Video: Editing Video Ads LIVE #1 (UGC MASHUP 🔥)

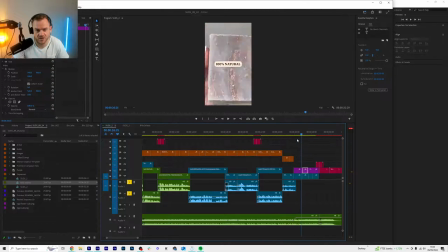[34:03]
So I use that to just reinforce 100% natural, no harsh chemicals, 25 cents. Boom. Suds, find your scent. And you can duplicate this from the previous one as well, the CTA.
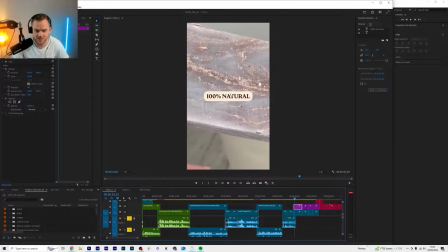[34:17]
And then I also use some of the client's branding from the website for these.
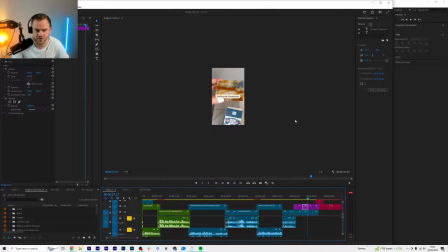[34:22]
Obviously, when this is a reel on Facebook, this is going to be on a phone with writing down here and some information at the bottom.
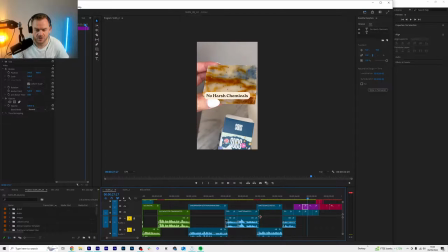[34:29]
So you kind of want it in the middle.
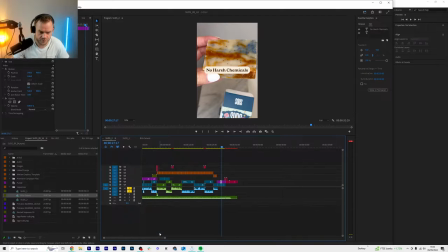[34:32]
So I'll play through the entire thing basically.
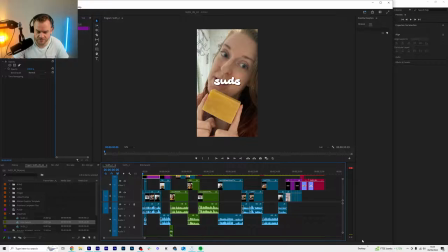[34:42]
Also, one more thing that I started doing is just J-cutting a bit more. I never used to really do it, but I just started overlapping the speech a little bit. I started doing it with just the suds bit. Actually, let me bring this up. Oh, fuck.
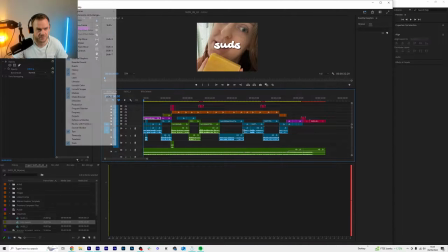[35:00]
Right.
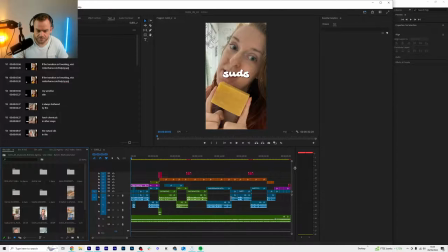[35:03]
Let me sort this out a minute.
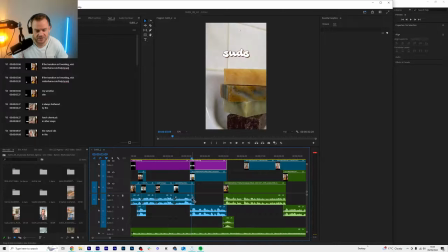[35:10]
So see how he starts speaking just after her, like they're overlapped, and then she comes in. And what I did before I added any music, I just J-cut this whole thing.
Suds soap. Suds soap.
So let's just play it through.
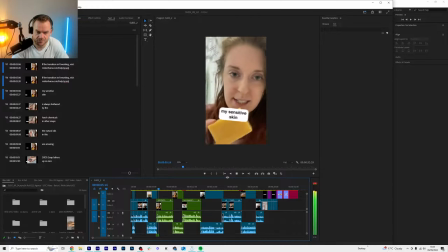[35:27] Suds Natural Handcrafted Bar Soap. My sensitive skin is always bothered by the harsh chemicals in other soaps.
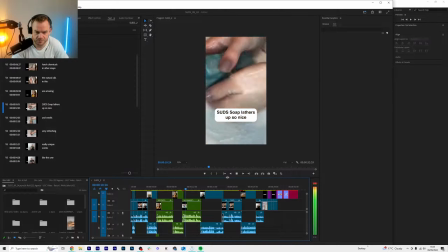[35:32] The natural oils in this are amazing. Suds soap lathers up so nice and smells very refreshing.
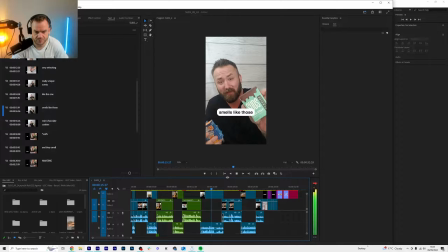[35:38] Really unique scents, like this one smells like those mint chocolate cookies.
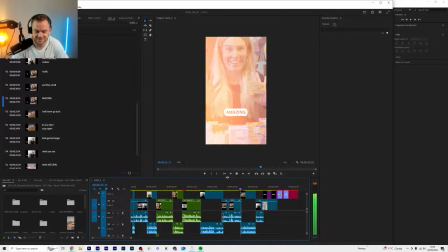[35:43] And they smell amazing. I will never go back to any other soap again.
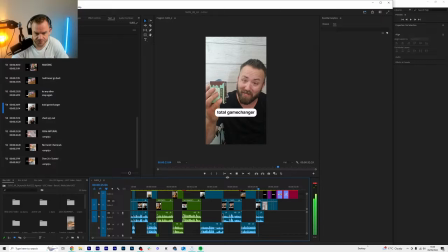[35:49] Total game changer. Check them out.
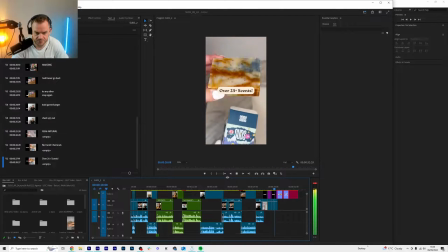All right, so then when it comes to these shots actually were already edited. If I reset this, they had all this on them.
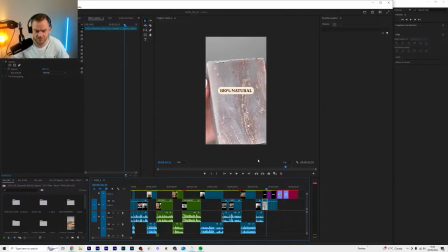[36:06]
So I had to zoom in and hide that, but I just picked 3 of the best looking shots when it says 100% natural. We were missing some like real nice close-ups, and just showed some of the picking the nicest shots is like,
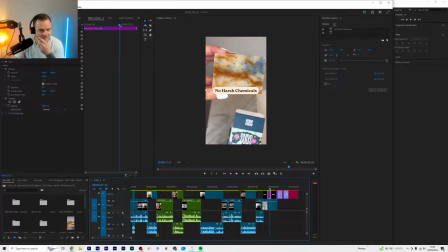[36:21]
there's only so much you can do to something like this, you know, people recording videos with their phone,
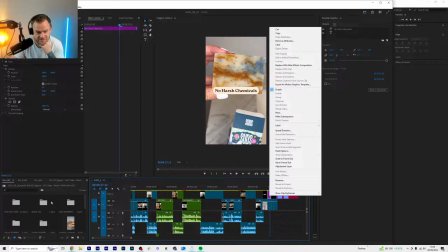[36:27]
but picking the nicest shots is something that I learned way too late as a video editor,
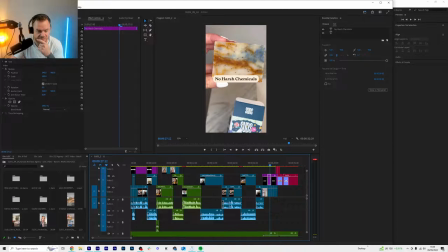[36:34]
is picking the best shots, right?
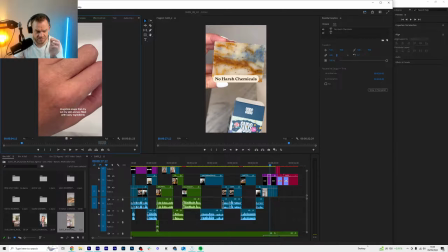[36:37]
So the way I do that is like, I'll double click this video to open in the source monitor, and then I'll just go through like this and find, say she went like that, where she rubs her finger across it.
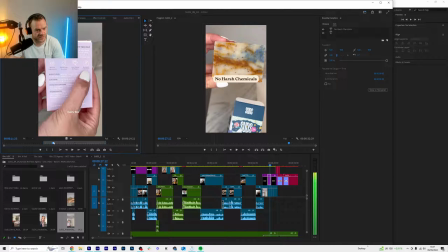[36:53]
I'll go to the start where she's moving and just get that finger going across, press I and O, and then I can get that exact.
Amazing. I will never go back.
I can get that exact shot.
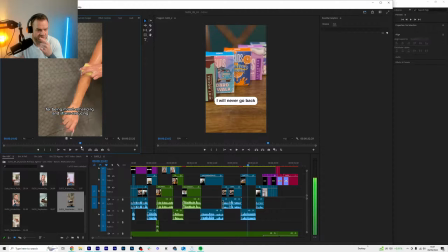[37:06]
So that's what I'll do then, is I'll go through and just be like, oh, she's talking about cleaning, so I can scrub through here. Because what I used to do was drag this in here and like look for a good shot there.
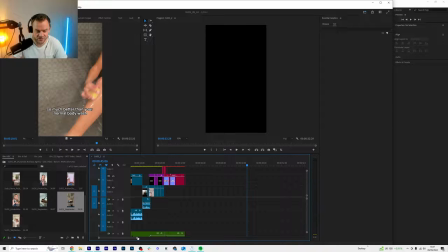[37:20]
And that is just not the way to do it.
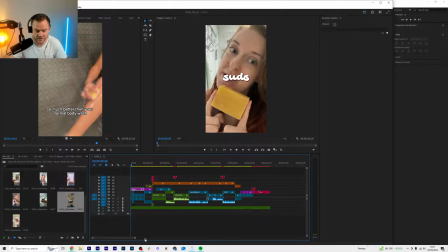[37:23]
It's like the worst habit that I had, because you can accidentally take out some of your video. You can end up with a video that's like 10 minutes long because you've got a little bit at the end.
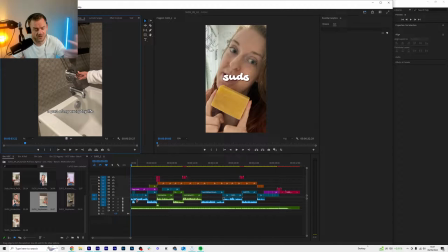[37:33]
So yeah, so the driver in this video was the testimonials, the actual speech. But again, breaking this down to the fundamentals, is the hook is the social proof, suds, the viral kind of hook.
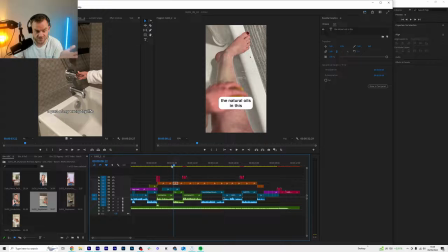[37:50]
Then we go into features and benefits basically, and then at the end, three features, and then find your scent. You know, that whole, people love stuff like that. Like, oh, I wonder what smells they've got.
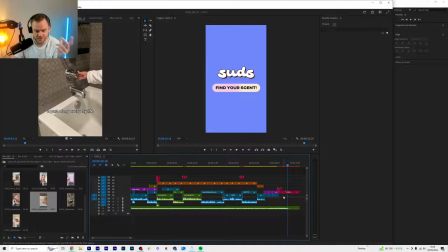[38:05]
So yeah, so the driver for this video is the testimonials.